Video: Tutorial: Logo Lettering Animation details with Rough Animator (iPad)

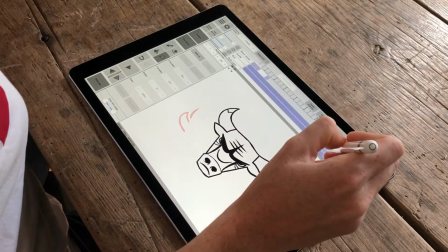(12:36)
So here's the bull.
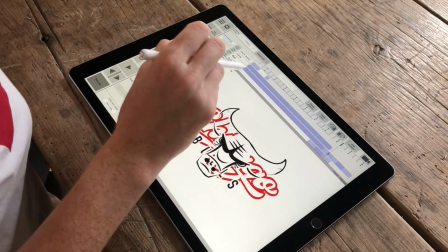(12:41)
I might just turn everything else off for the moment whilst I talk about the bull.
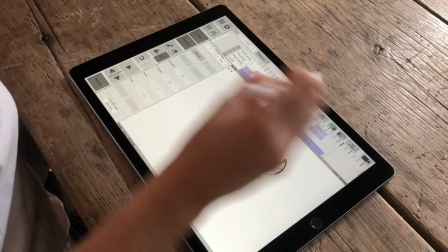(12:50)
Okay, here we go.
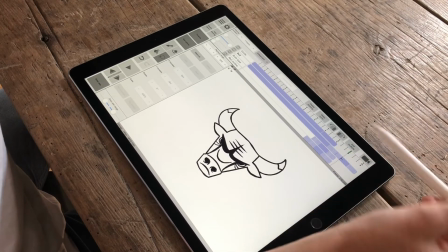(12:53)
So the bull, you saw in Procreate that I had the bull just as this outline.
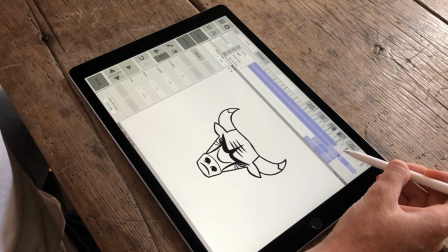(13:04)
I did want to make him sort of move a little bit, so I made him do this kind of creepy blink, and then his nose kind of scrunches up a little bit because he's a big scary bull.
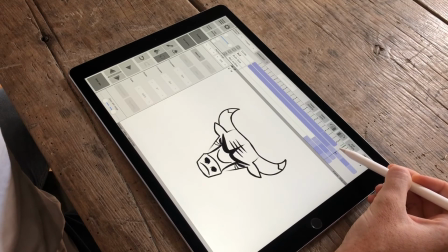(13:19)
But to make him kind of animate in, for each frame I just erased certain parts. So I knew I wanted it to animate in from the center. I thought that was felt quite kind of powerful, coming in with his big eyebrows that are quite menacing.
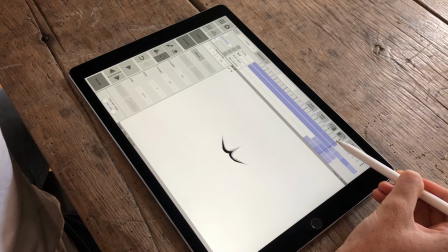(13:39)
So it comes in from the middle, starts with that eyebrow shape, that grows, and then symmetrically, so doing the same on each side to try and keep it nice and neat, I just started erasing
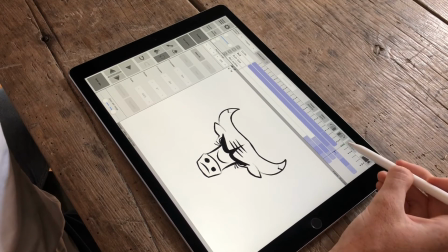(13:56)
less. And then to make him blink, I then just duped my final frame.
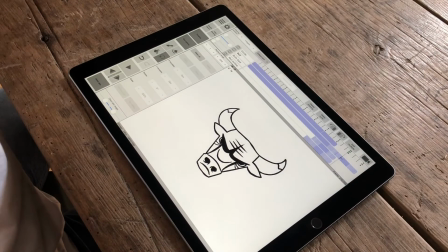(14:05)
So duped that. And then I just kind of erased parts of his eyes
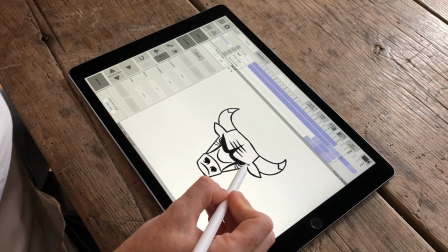(14:12)
so that the pupil wasn't there and it looks like his eyes were closed.
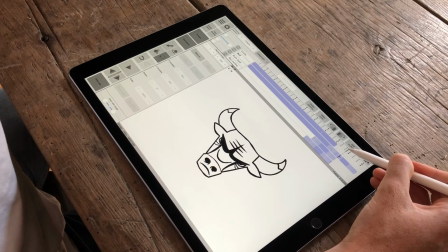(14:17)
So I just do that really slowly. You'll be able to see exactly what I did. And then if you check the nostrils as well, so his whole nose just moves up a tiny bit
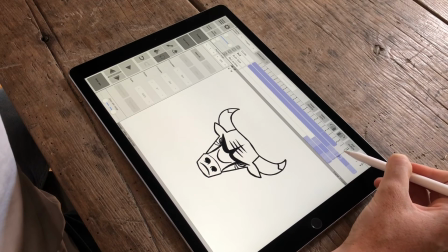(14:32)
and then his nostrils kind of flare like he's an angry bull, and then he opens his eyes again. So he stays like that for a little bit,
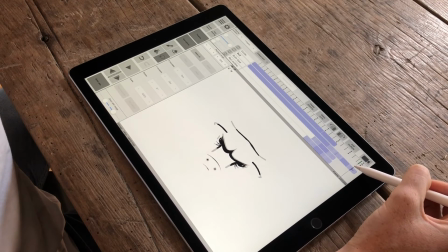(14:50)
and then you just repeat the same process, so he's disappearing back into that eye shape. So this time, instead of disappearing into the eyebrows, I just made it disappear into those eyes.
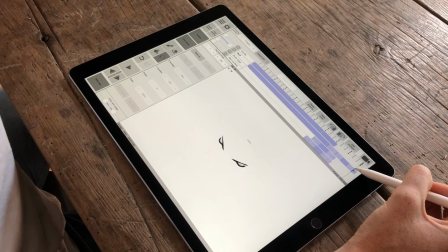(15:02)
So he's almost like closing his eyes again as you fade out. Let me just play that through again.
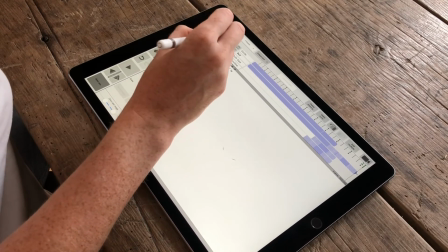(15:10)
Check
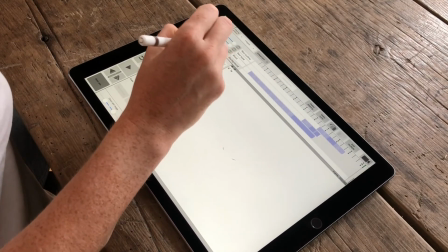(15:13)
I haven't missed anything.
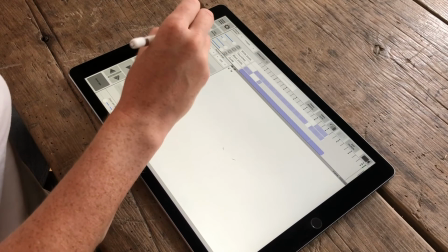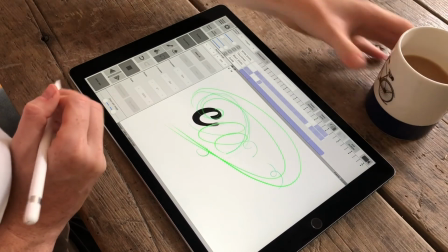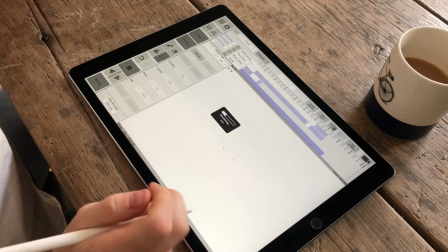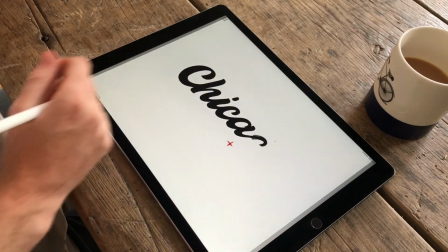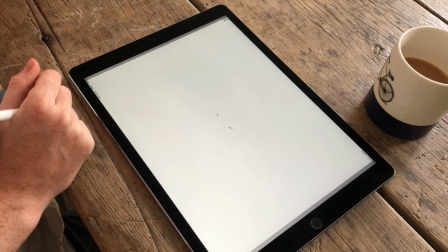(15:38)
Yeah, I think that's pretty much everything. Thanks for watching, guys, and if you have got any questions or anything, just let me know in the comments below.
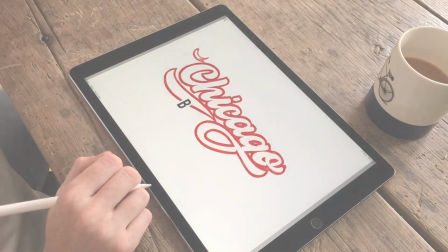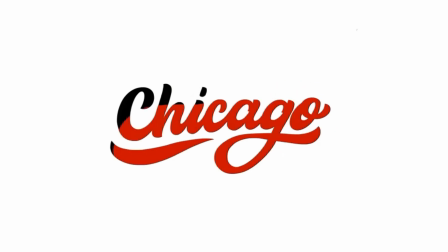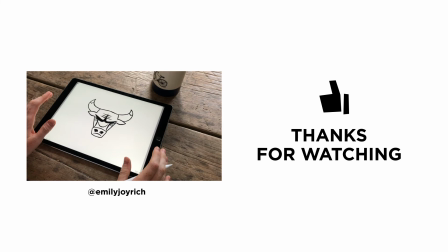(16:13)
I have absolutely no affiliation with the Chicago Bulls, in case you're wondering. This isn't an advert or anything. I don't own any of that. I mean, I drew that.
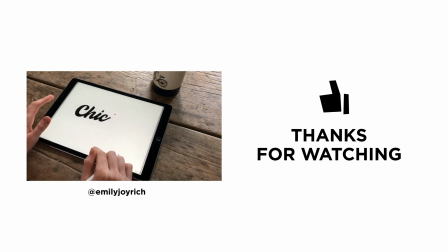(16:25)
I copied that. That's the only thing I copied, the bull, the face of the bull. But, I mean, by the look of Google Images, it changed quite a lot anyway. But don't be thinking this is an advert for the Chicago Bulls or anything, because it's not. I was just watching The Last Dance on Netflix and I was inspired.